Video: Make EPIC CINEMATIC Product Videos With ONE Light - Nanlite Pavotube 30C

We're finding lines and edges on our subject, moving light to cast a different shadow over one area or reveal a different aspect of another area.
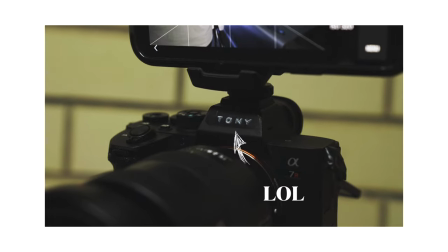[4:14]
Now, because I'll be shooting on the S3 and my R4 will be doing my BTS shoots, I'm gonna shoot something a little bit different, something I haven't done before on this channel.
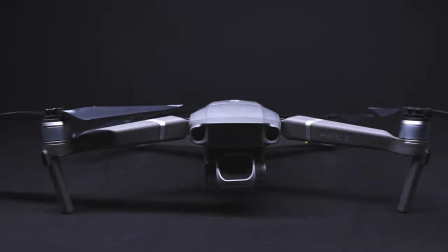[4:21]
My two subjects today will be a Nanlite Forza 300 and the Mavic 2 Pro. And the scope. What is really cool about this technique is as we move the light, it makes the object look like it's moving.
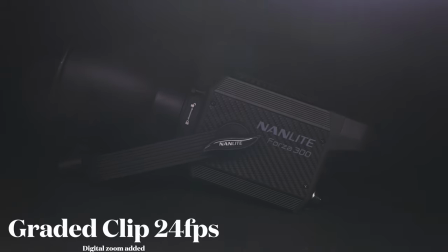[4:33]
Now, normally I would double team this and I would use it with my Edelkrone Head One, but as I mentioned, I've lost that battery and it's frustrating. Once again, I found the battery. And if you don't know what that does, basically it's just a turntable. It rotates around.
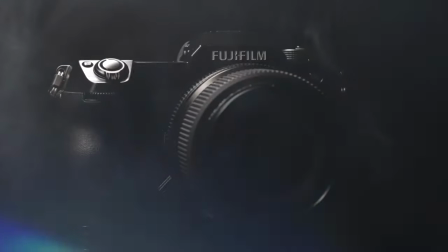[4:46]
So if you have an object, it's moving around and you blend that with a bit of this light shaping, you get some really cool effects. Wow, that was really cool. Now, if you don't have a turntable, but you want to add a bit of movement, you could do two things. You could either have a lazy Susan lying around, one of the wooden spinny ones. That's what I actually use for the FX3D shots and if you don't get a friend with a teetail and just pull the item along Nevertheless,
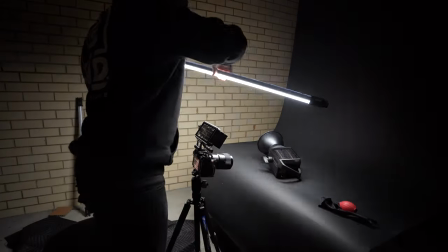[5:08]
we'll press on today with our stationary subjects Anyway, let's take our pavo tube put it above our subject and just move it back and forth side to side and
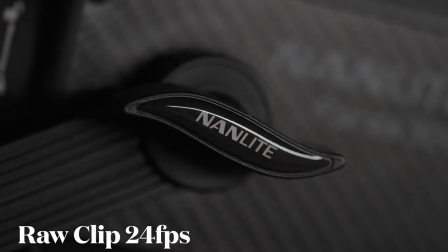[5:15]
really kind of Get a bit of an understanding of what the light is doing with the lines where it's casting shadows,
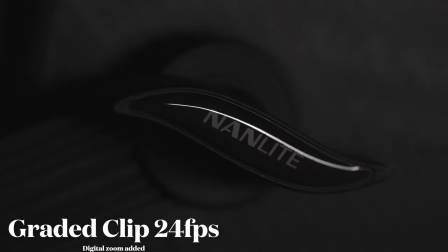[5:20]
etc Once we know it's starting to look good Let's hit record and record a few different moments some
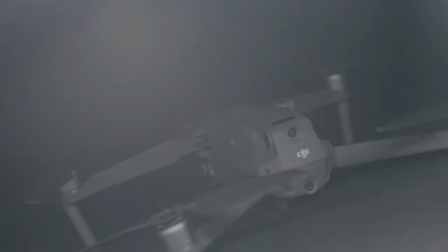[5:25]
back some forth some twisting some rotating some shining light directly into lens without making the light visible,
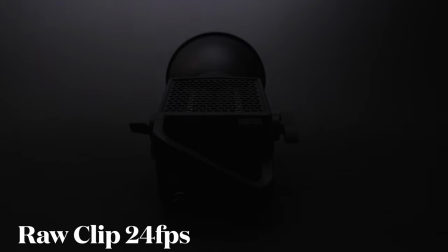[5:31]
this should give you a nice bit of flaring. Light the backdrop, but not the subject to get a bit of a silhouette.
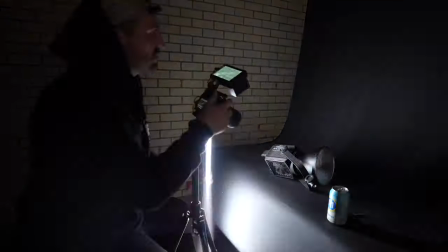[5:35]
I'll normally just let the camera roll for a few minutes and do a bunch of these different light moves, some slow, some fast, because when you get to the final edit, you just don't know what's gonna work. And if you film something at 24 frames a second and you wanna slow it down, you can't. Did you just call me?
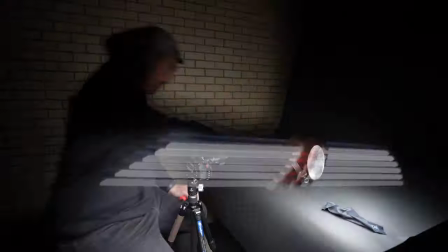[5:49]
So sometimes it's good to film at 50 or 60 or 100, 120 frames, depending where you are, especially if you're on a moving surface like a lazy Susan, because sometimes slowing it down I've got some of my best shots.
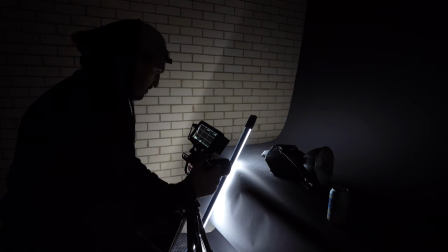[6:01]
Once I've got all the shots that I want from the first angle I'll change everything about the scene.
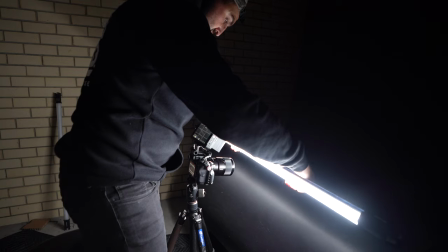[6:05]
I'll move the subject, I'll move the tripod, I might shoot off axis and if I'm shooting on a zoom lens maybe choose a different focal length and I'll also potentially fill the whole frame with the subject itself. Pro tip make sure we're using manual focus this will get our shots nice and tack sharp. If we use automatic focus while we move those lights around it's going to invite our camera to hunt focus and ruin some shots.
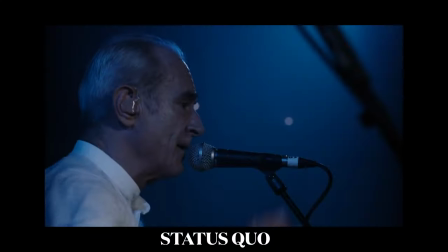[6:25]
In this case, manual focus will get the best focus every time. That's a fact. Now, just rinse and repeat this process a bunch of different times for your edit.
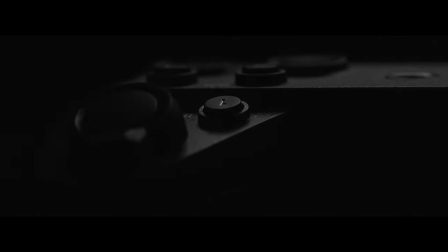[6:33]
If we're going for a 15 to 20 second video, we could probably get away with five to six tight macro shots and maybe eight to 10 wide angle shots. Just make sure that they all focus on a different area. They have different elevations of the tripod. Maybe some throw the horizon off. Just get a little bit funky with the angle so that it's not just a repetitive motion. All right. Once we've got all the shots we came to get, it's time to do one of two things. First of all, we're going to get stuck into the edit, but while we do that, we're going to be listening to Malimba's new song, Here I Go. So now that you're vibing to Ashley's new song, you're feeling smooth, you're feeling loose, it's time to get stuck into the edit and make some selects. Now, as you're sorting through and making your selects, if possible, I want you to keep your eye out for one thing.
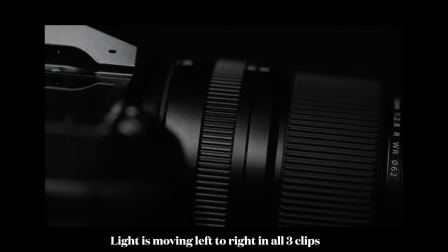[7:14]
If you've got light movement from one side of the frame to the other, try and match clip one with clip two having that same movement of the light. It'll just make things really seamless and really fluid. And And hopefully, after you do this a few times, you're going to come out with a super sick edit and something that's really going to wow your friends, your family, your colleagues, your clients, whatever. And if you don't follow me on Instagram already, make sure you do and then send me what you've come up with. I'll be super keen to see whatever you create. Once again, I want to say a big shout out to Nanlite for getting me on their creative team. I'm super excited about this. And if you've been a subscriber since the start, you'll know that every video on this channel has been lit by one of three lights. It's lit. I got my two Nanlite Forza 60s, but every inch view I've ever shot has been shot with my Nanlite Forza 300.
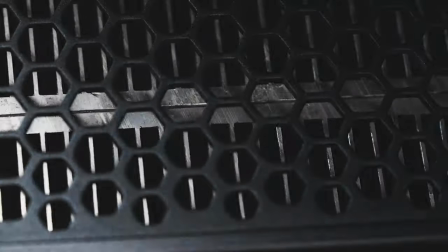[7:51]
Super powerful workhorse. I love that thing. The thing that's really cool about Nanlite, they've got a range of products, so it doesn't really matter what your budget is. I'm sure they'll have something just for you. And I'm pumped that a company I've invested in is starting to invest in me. That's pretty cool. So thanks, guys. Thanks so much, guys, to stick around to the end. That is this one in the books. That's it. That's all. If you want to support this channel, there's two things that you can do. Give it a big fat thumbs up and hit that subscribe button.